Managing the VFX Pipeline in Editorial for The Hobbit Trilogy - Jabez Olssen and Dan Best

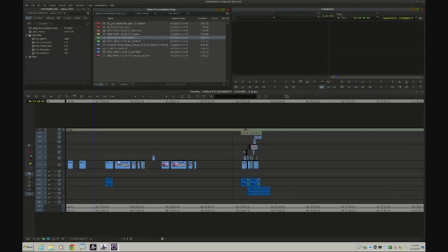Towards the end of working on the third film, we came to a point where the visual effects house, Weta Digital, was very busy and sort of had their plate full. And so one thing that Peter was open to, in order to get a few more shots finished in time,
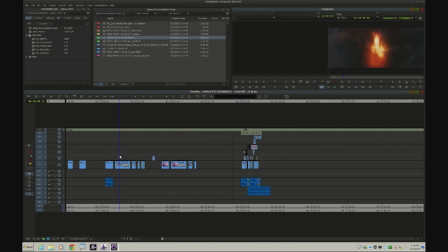was to try and design them in the Avid and then have them just replicated in the digital intermediate, sort of like in the online. So there was a sequence where Sauron appears, and I'll play a section of it here.
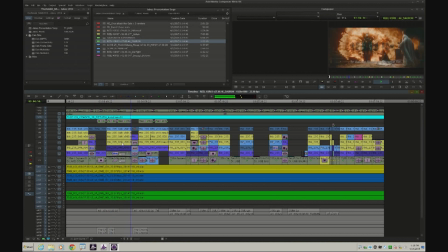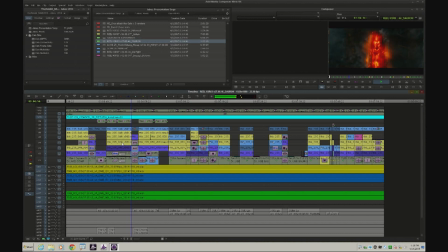I'm going to skip forward. The shots I want to talk about are these individual close-ups of Sauron, which fill the screen, and they're sort of POV shots, and they don't involve anyone else, and they get a bit psychedelic and everything.
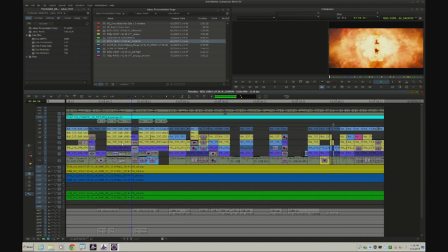In order to avoid Weta Digital having to do totally new shots for these, when they were very busy anyway with the rest of the film, what we did is we experimented in the Media Composer,
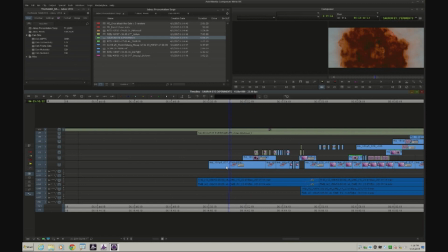and I took shots from other films, of the Hobbit films, that had appeared in the second film, maybe even one from the first film, I can't remember. And then I combined them in ways like I reversed them, I sped them up, I changed the size,
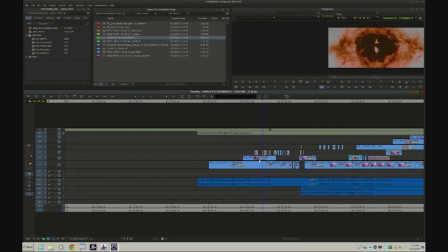we did a lot of inverting. As you can see from the timeline here, this is actually how it was done. So there's a lot, there's a sped up shot or half. This is all just done in the Media Composer, a whole lot of flash frame editing and things with inversed elements.
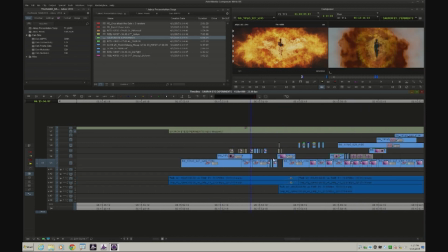See, there's the inverse of that. So it's just a big experiment, really. A lot of flash frame cuts. So I just did a big, long chunk of Sauron using elements I could find, trying to make them look different,
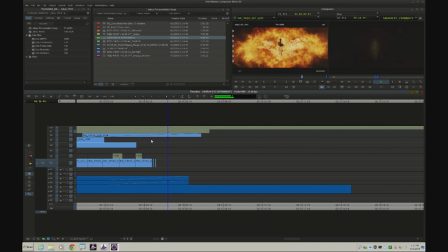because they played very differently in the films that they were in originally.
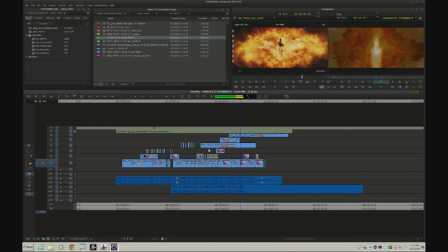So I just did every crazy thing I could think of to them, mixed it down, and then we edited with that.
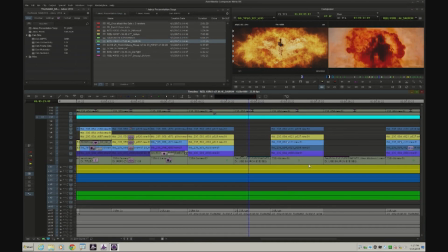And if you can see here in the actual scene from the movie, these shots are just video mix-downs from that, what I called the Sauron Eye experiment.
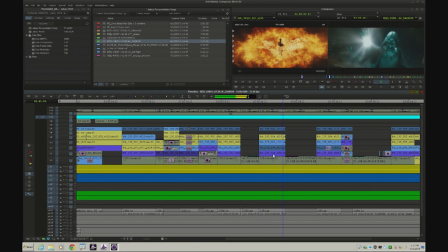And I just cut those in, and then said to Dan, get this online, and we put it in the movie.
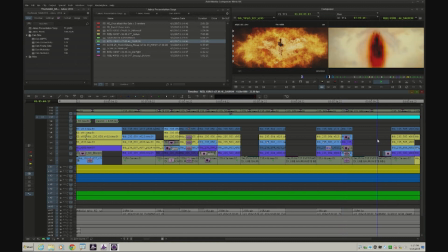So we saved a bit of time by using that sort of trick. In fact, here we got a bit more of that. This is a scene from the second film. Actually, this is from the extended edition,
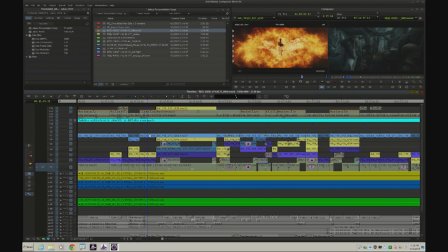a piece where the whole company has become into a drug-induced state by walking through Mirkwood Forest,
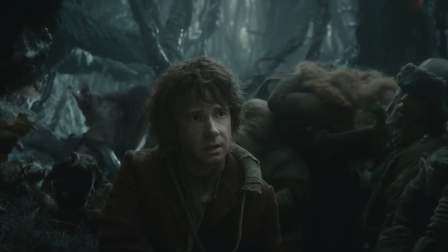and they're starting to hallucinate. In that case, that's a delay on the same shot and creating a bit of a ghost effect.
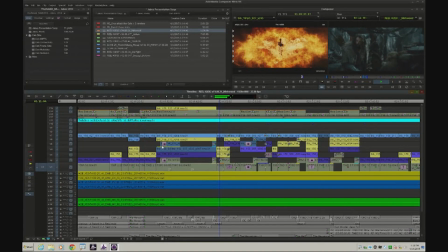But because we'd had so many takes shot, we would, if you look at the Sauron one, we actually used other takes for the ghost effect. Like, we would dissolve from one performance take into another, just to give it a bit of a creepy feel. So these are all sorts of things that were quite fun to experiment with in the timeline.
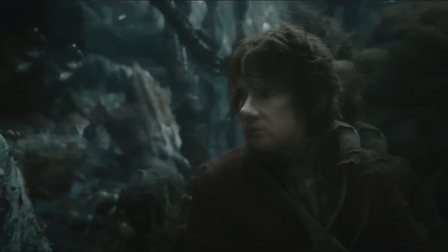Here's that's going across 2 takes there.
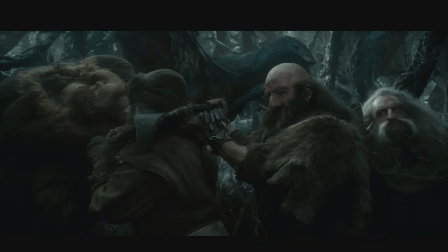And there were sort of simple things that you could play with in the Media Composer, but create quite interesting effects.
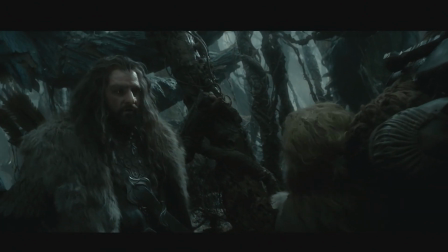The other thing we do when the characters would speak lines, we would echo those lines by using other performance takes, so the echo has a different feel to it. And do you have more you can? Yeah. Okay. I'll hand back to Dan.